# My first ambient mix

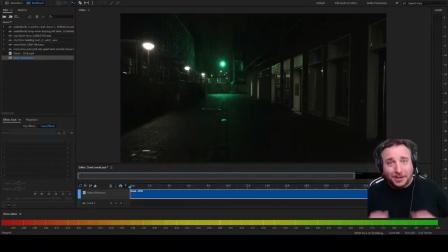Hello, friends! Today we're going to be making a soundscape. So, I'm looking at this video here and I'm trying to decide what kind of direction should I go with this. So, let's take a look at the video and see what we got. So, first thing off the bat, I noticed there's flickering lights.
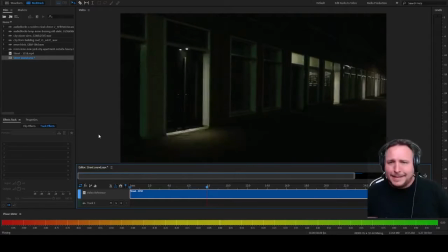It's a city. It's nighttime, so I'm going to need to get some, like, low-key city sounds. These flickering lights are going to be really cool. I can almost see like a horror film for this, like very horror-esque.
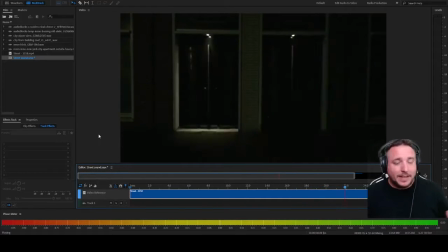So I'm going to add some horror elements to it. I'm going to do... You know what?
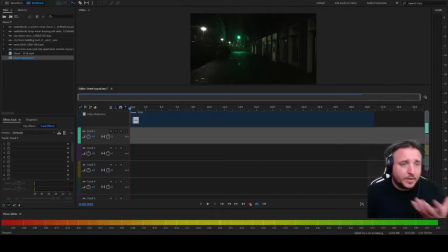Let's just get to it. All right, so I've already got some sound effects here that I want to start with. I've kind of just pulled some things out that I found. You know, get this kind of outdoor cityscape sound.
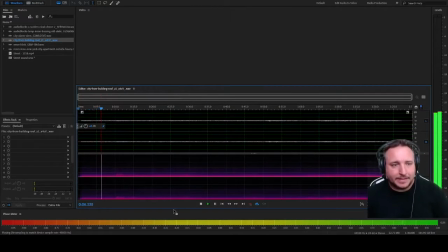That could kind of give it a little that nighttime element. So I'm going to go ahead and pull that in here.
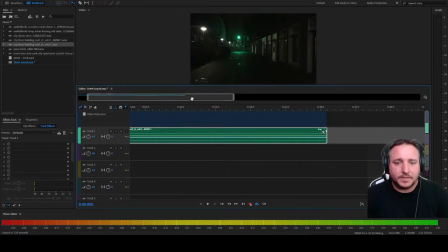And I'm going to cut this back. So let's take a look at it with just this layer on it.
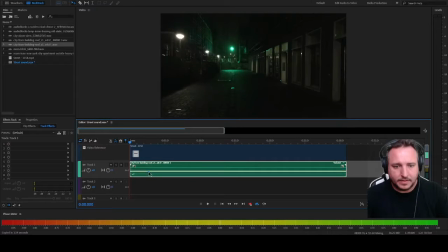Let's turn it down so we can... There we go. So now we have ourselves a background cityscape.
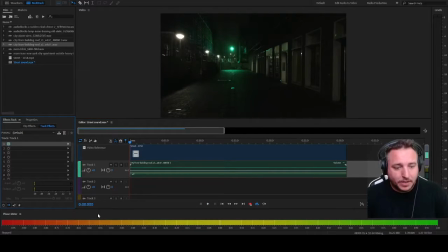I almost want to, you know, I kind of want to add some reverb to it, so I'm going to go in here and I'm going to add some reverb. It's going to make it sound far away. I want to give it that...
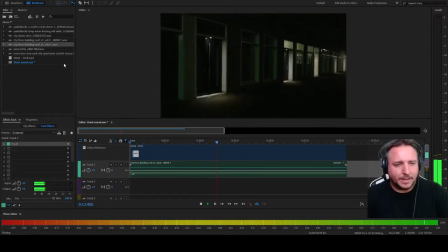Turn the decay up. No, it's nighttime. We don't want brightness. Make it clean. Give it some width here. Now, since we put reverb on it, we need to turn it up a little bit. I like that.
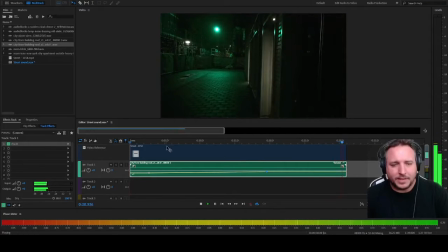Yeah, that kind of feels a little more... Alright, let's... Gives it that space, like it's distant, like all the sounds are happening far away from where we're sitting at right now. Alright, so we got kind of a base layer going, so now what I want to do is I want to add some kind of...
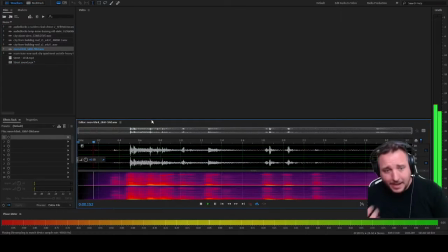I found this neon blink that I feel like I can cut. Those pops, those pop, pop, pop. Ooh, love it.
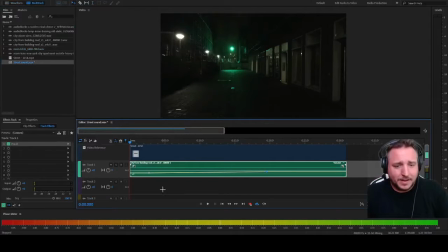So, we'll go back to the street sound here. So now I'm going to add this next layer. I'm going to pull in these neon blinks. And I am going to have to now try to time. There's a lot of blinks in here. So I'm going to have to try to find myself some flickering.
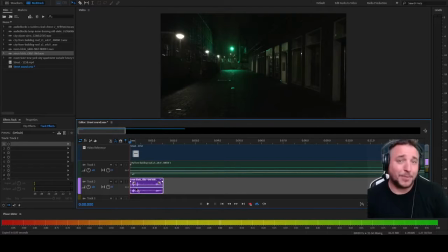Here comes the fun part. This is exciting. I promise you, this is the most exciting part of the video. So we'll come back once we get these all lined up. Alright everyone, I failed.
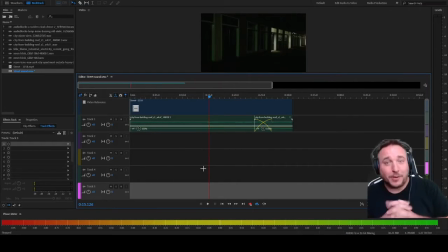I tried doing it. I really did, but I did not like where it was coming out. So, in the sake that this is my first video ever, so what I'm going to do is I'm just going to use a General Electric sound to kind of give it that kind of idea. Typically what I would do is try to make each bulb flash, so you kind of get that atmospheric feel,
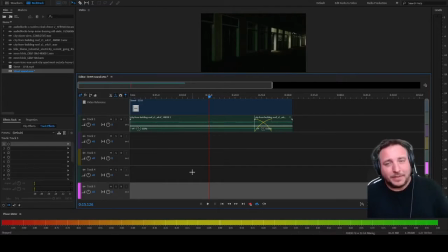but since we're going kind of atmospheric, so I'm just going to add an electricity sound. So let's try it out. So, now that I have this background of the city,
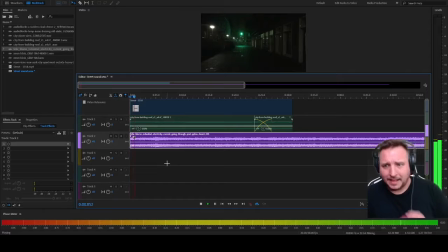so what I'm going to do now is add that electrical you hear in the background there. That kind of gives it a little bit of a better feel.
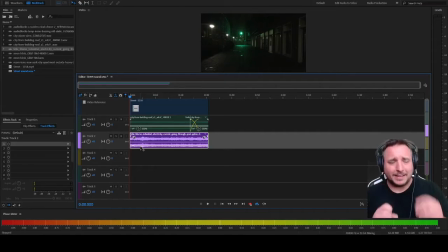I mean, aside from the fact that I wish I could add like rising when the lights flicker to kind of give it that more atmosphere, but whatever. All right, so now what I want to do is I found a song that I really like. I think it's this one.